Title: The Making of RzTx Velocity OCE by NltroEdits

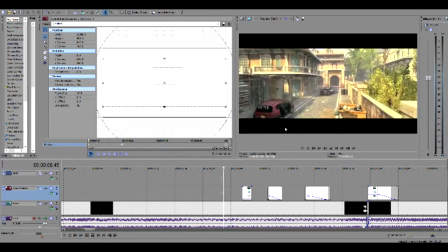16:23 But if you notice, it makes the black bar like gray.
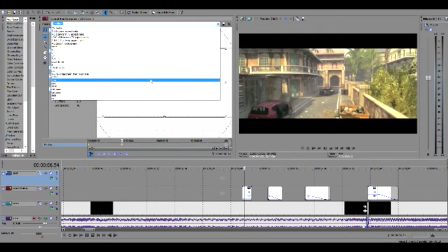16:29 So in order to fix that, I did the exact zoom. So this is SID zoom. Really, you should be saving these, because then you can do it like completely accurate, not just by eye. Because by eye isn't always completely accurate.
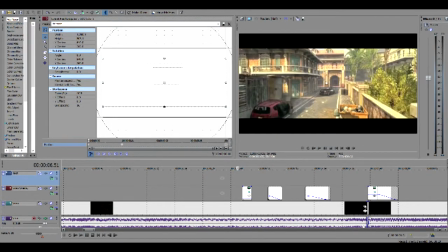16:44 But yeah, this way it just makes the zoom stay in the video instead of leaking out to the black part here,
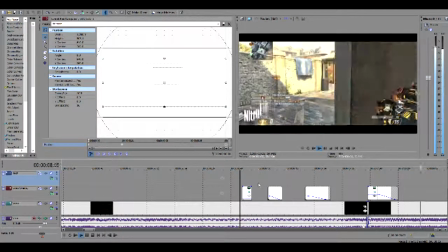16:51 basically just making it look a lot better. And I did a lot of that.
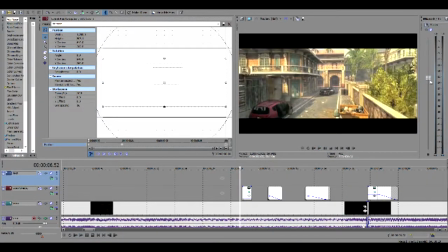16:58 So all those little beats that you, sorry, I forgot to turn this down again.
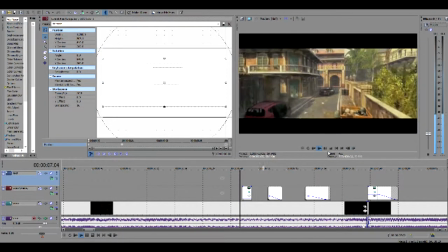17:02 But yeah, all those little beats you hear, whoa, now there's like no sound.
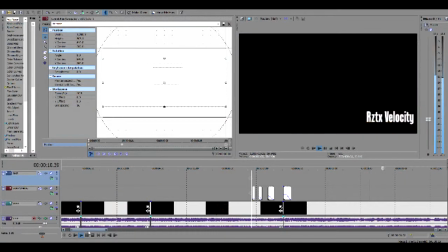17:07 But yeah. That's also what I added. There was something else I was getting to too.
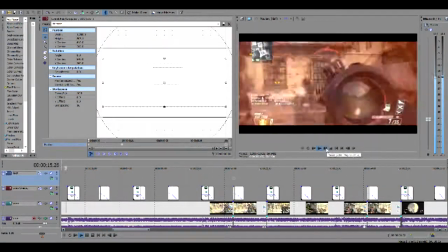17:13 Oh yeah. So now you notice with the little shakes,
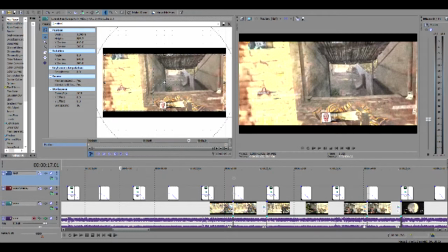17:17 I zoomed in the entire montage just ever so slightly here on all of these across the way, so that there wouldn't be the little black lines, as you remember me talking about before. So as the camera shaked before, it was leaking out the black lines, and this fixed the problem.
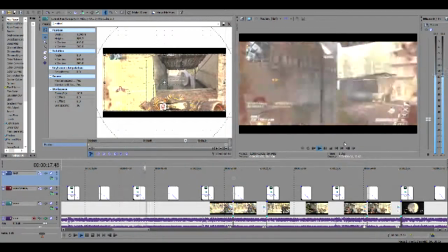17:35 Just zoomed in a little bit and fixed that problem completely. And then you have your final product.
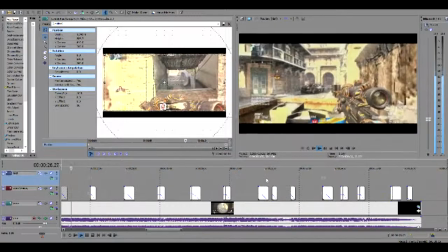17:43 Lots of zoomies, lots of cutties, all that other fun stuff. And so yeah, that's pretty much it.
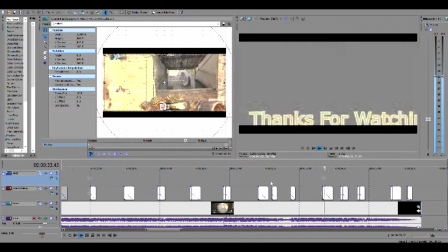17:52 Sorry if I didn't talk too much. This is my first kind of thing here, showing you the episode.
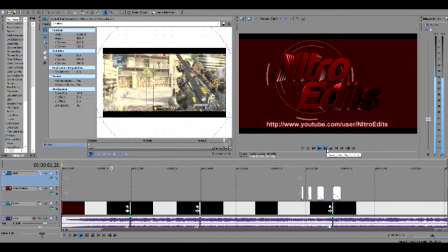17:58 Tell me, you guys, if you like this more than me just announcing it.
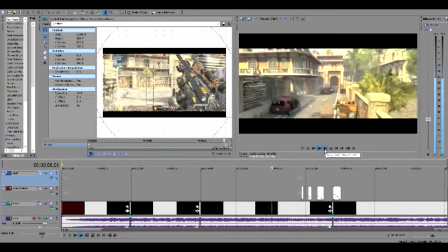18:04 And like and comment if you want me to do more of these,
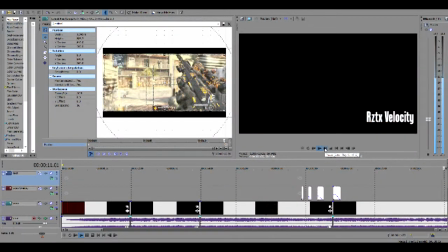18:07 because I quite enjoyed actually showing you guys how I made it, and I can show you guys more tips and tricks for editing.
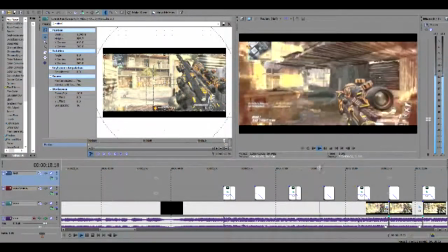18:14 Even though I'm not the best editor, I'm not actually even close to being anywhere to being that good of editor,
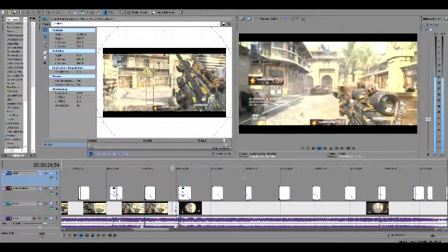18:22 I guess, but I'm doing the best I know how to, and I'm having fun doing it,
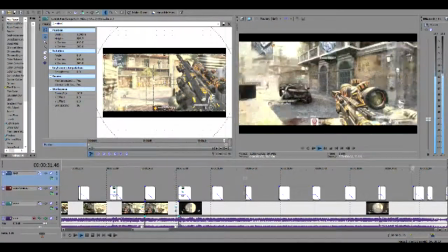18:27 so that's really more of the important things. And so yeah, thank you guys all for watching, and I'll see you guys next time.
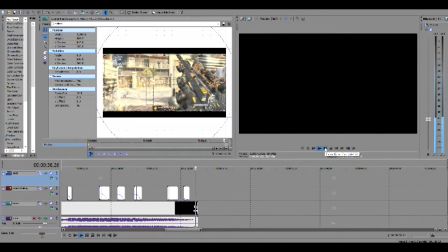18:35 Nitro out.